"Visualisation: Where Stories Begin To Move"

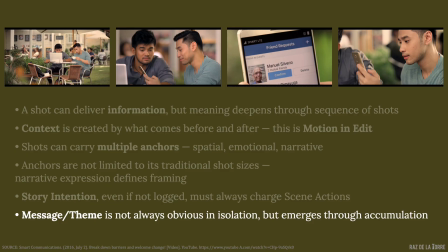26:35 Collectively, we finally realize that these 4 shots in this first scene is a setup for the entire story, where it firmly establishes the themes: family, the tension of digital connection.
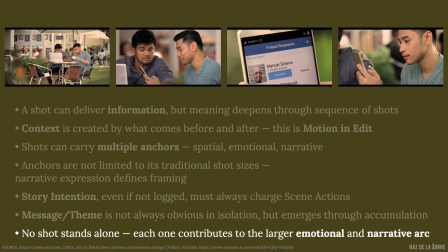26:51 Individually, these shots may seem small and short, but they were never meant to stand alone. Each one contributes to the larger emotional and narrative arc. And that's the mindset when visualizing your story through a storyboard.
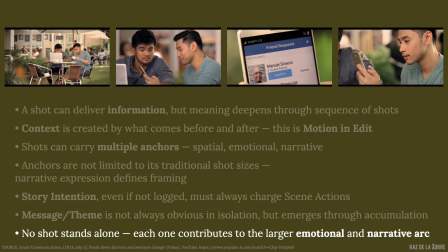27:06 You don't just draw what's seen, you anticipate and articulate what you want to mean. Let's continue to the next scene.
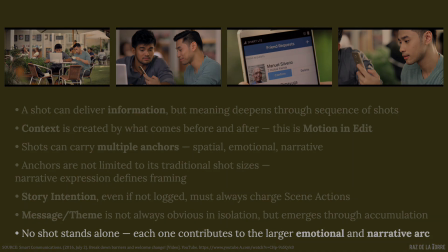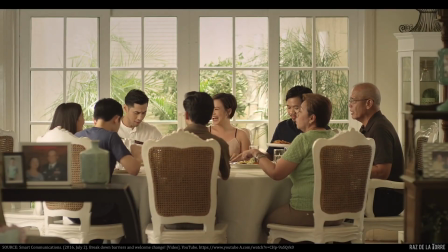27:21 We are now indoors at a family lunch. The Silverios are gathered, chatting.
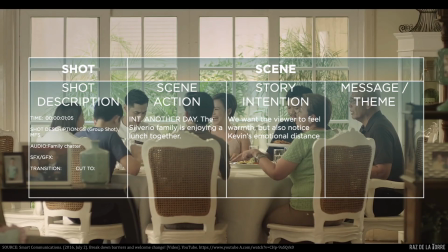27:30 Technically, this is a group shot, framed as a medium full shot in relation to the subjects in it. Wide enough to show multiple subjects, tight enough to register dynamics.
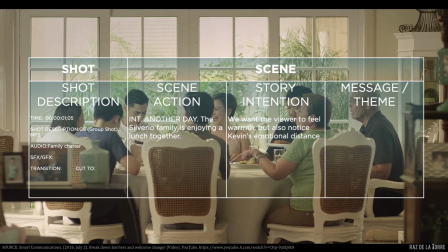27:43 This is a location anchor. It establishes space, time, and relational context. But it's also emotionally charged. This scene action can be categorized as action.
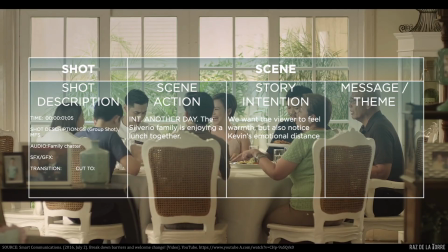28:00 No decision is being manifested. And it's not just information. It's not just an event of a gathering. The characters, Kevin included, are happily engaged in the lunch.
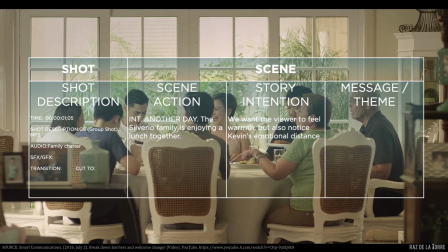28:14 So what would you write under scene action? You'd probably write interior, another day. The Silverio family is enjoying a lunch together. The story intention is emotion.
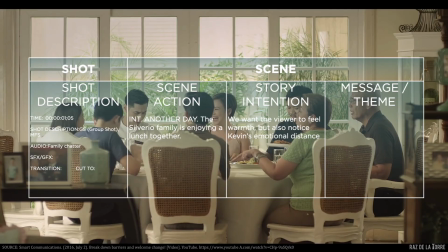28:30 We want the viewer to feel the warmth of the family, to set up the nuance of the dynamic with the father.
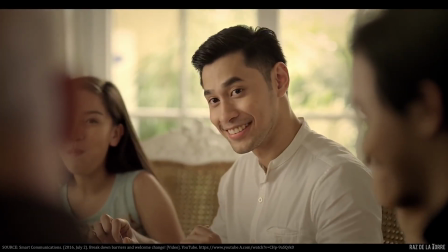28:39 Oh, Kevin, Kevin is laughing with the family. The mood is light. Then, off screen, his father calls out, "Oh, Kevin."
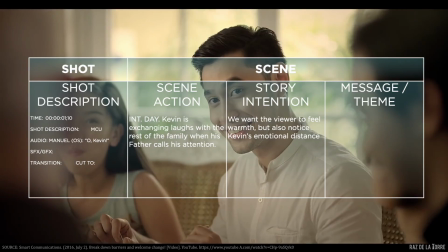28:53 This is an emotion anchor, but it's also a narrative pivot. The tone shifts. The moment narrows. Technically, this is a medium close-up. Close enough to register Kevin's expression, but still within the group context.
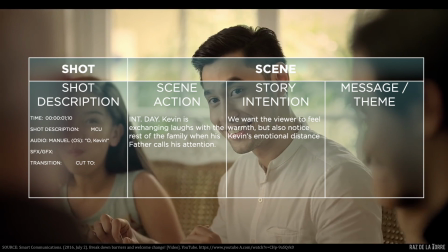29:14 Cramped to feel the closeness with the family, but also cramped to get hints of the other family members' reactions. In our annotation table, this falls under scene action. Event. Something happens to Kevin. He's being addressed.
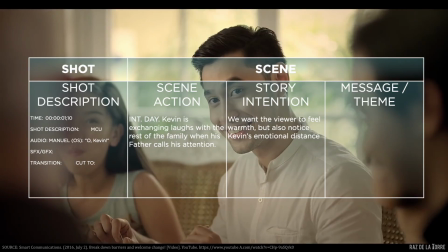29:32 And the moment is no longer ambient, it's personal. The story intention is emotion. We want the viewer to feel the warmth of belonging to this family.
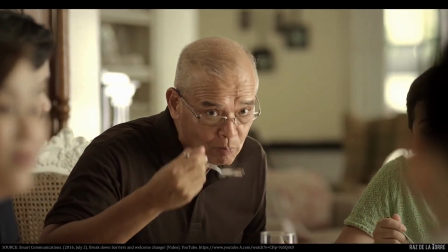29:48 bakit hindi mo pa ina-accept ang friend request ko?
What happens when the unspoken becomes spoken?
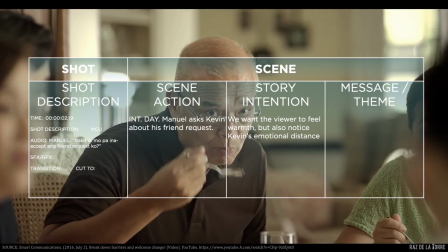29:59 Manuel looks at Kevin and asks, "Bakit di mo pa ina-accept ang friend request ko?" This is an action anchor. The scene is a confrontation. Manuel is eliciting a response.
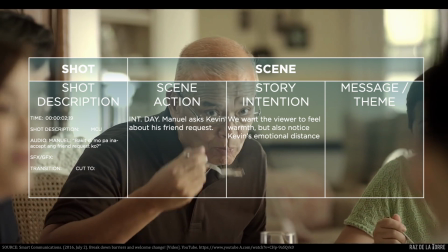30:15 Technically, this is a medium close-up. The story intention is emotion. We want the viewer to feel the discomfort, the emotional weight of the question, and the vulnerability it exposes.
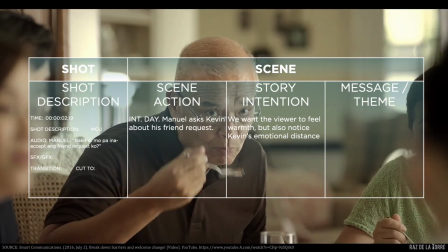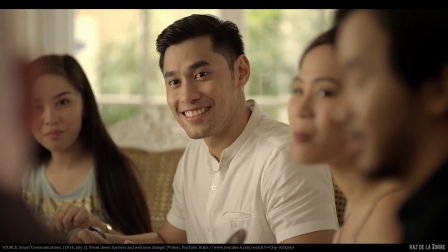30:38 What does a smile mean, especially when it replaces a reply?
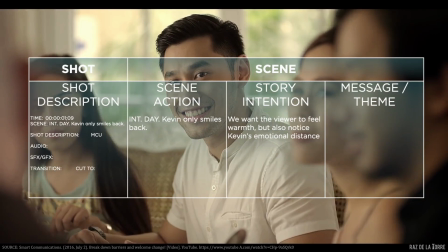30:46 Kevin doesn't answer his father's question. He just smiles. No words, no confirmation. This is an emotion anchor, but it's also a decision. He chooses not to engage.
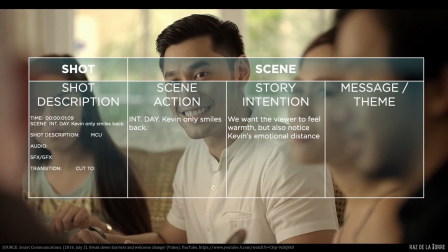30:59 The smile is a shield. Technically, this is a medium close-up, tight enough to register subtle emotion. It also matches the medium close-up of Manuel.
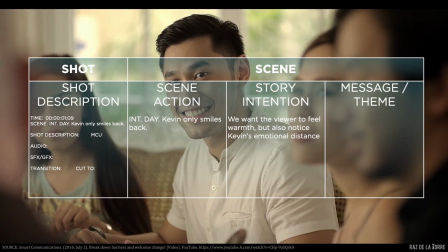31:13 In our annotation table, this falls under scene action. Decision, a motivated non-response. The silence is the action. So we write, Kevin only smiles back.
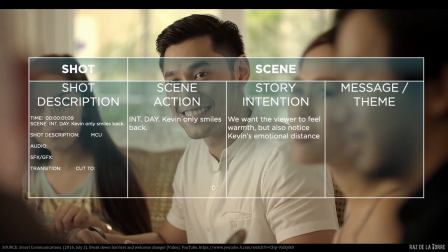31:29 The story intention is emotion. We want the viewer to feel the ambiguity. What is Kevin feeling? Warmth, deflection, discomfort? Why didn't he accept the friend request? Now that setup from earlier is becoming more relevant.
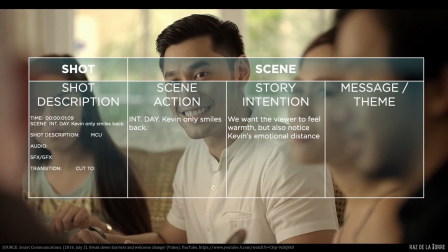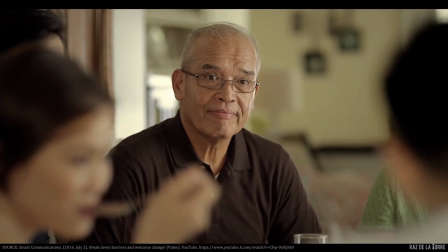31:56 Manuel sits quietly, looking at Kevin. He's waiting.
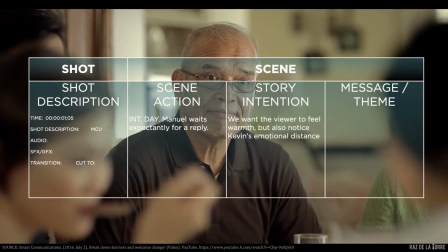32:04 This is an emotion anchor, expressed through stillness. It's also information. We know now that Manuel expected something more. Technically, this is a medium close-up, the same medium close-up, in fact, a continuation of Manuel's previous shot.
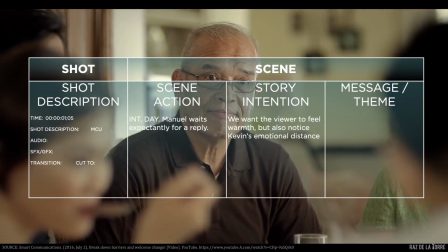32:22 In our annotation table, this falls under scene action, action, even in stillness. It sounds ironic, but Manuel is actively waiting. The story intention is thought. Why is he putting his own son on the spot?
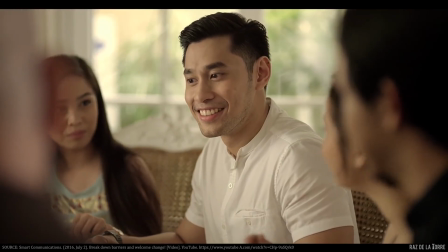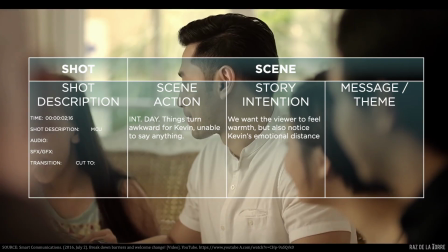32:48 Technically, again, a medium close-up. It is clearly intercutting the two shots of the father and the son. How would you describe the scene action? Now we realize why the first shot of this scene is not just an event, but action.
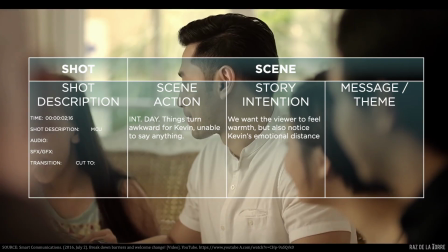33:06 Kevin is actively enjoying the lunch. It's not an event that he is passively in, because it sets up this discomfort. It's emotional contrast. Kevin still does not respond.
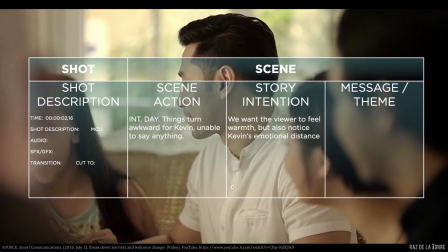33:22 He looks around to his, presumably, siblings. His body says what he doesn't. Awkward. We see the scene action fully aligning with the story intention. Both are anchored in emotion.
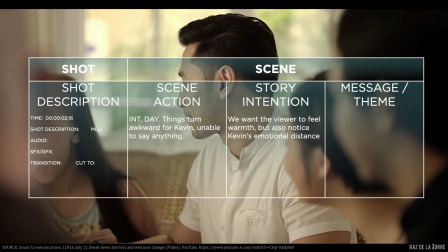33:40 This shot communicates Kevin's internal conflict, the weight of the moment, the inability to respond. In a way, the visible discomfort is the movement.
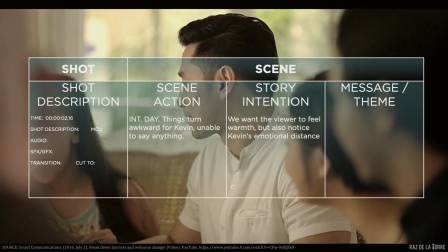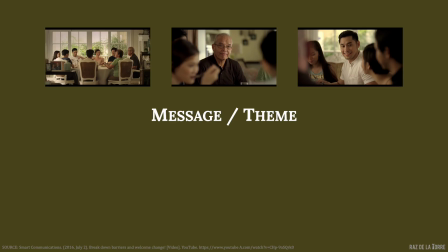33:58 And the theme becomes sharper. Manuel's expectation versus Kevin's hesitation. The father taking an emotional risk and the son being paralyzed by emotion.
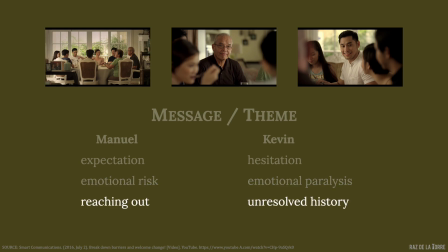34:14 The contrast between the quiet reaching out and the burden of unresolved history.
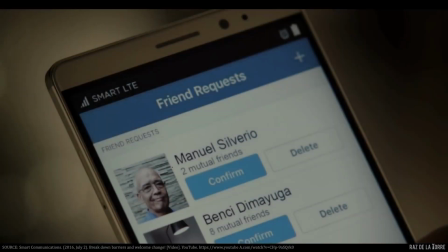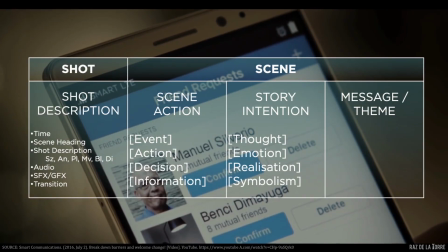34:28 It's another day. How do we know this? Not from this shot, actually. It's the next shot that clues us in, not the first shot of the scene. But narratively, as storytellers, we pace it deliberately.
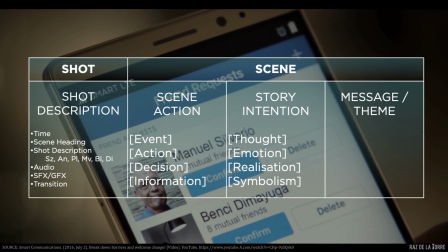34:43 The delaying of that information may have been a decision that happened only in post-production. We see Kevin's phone again.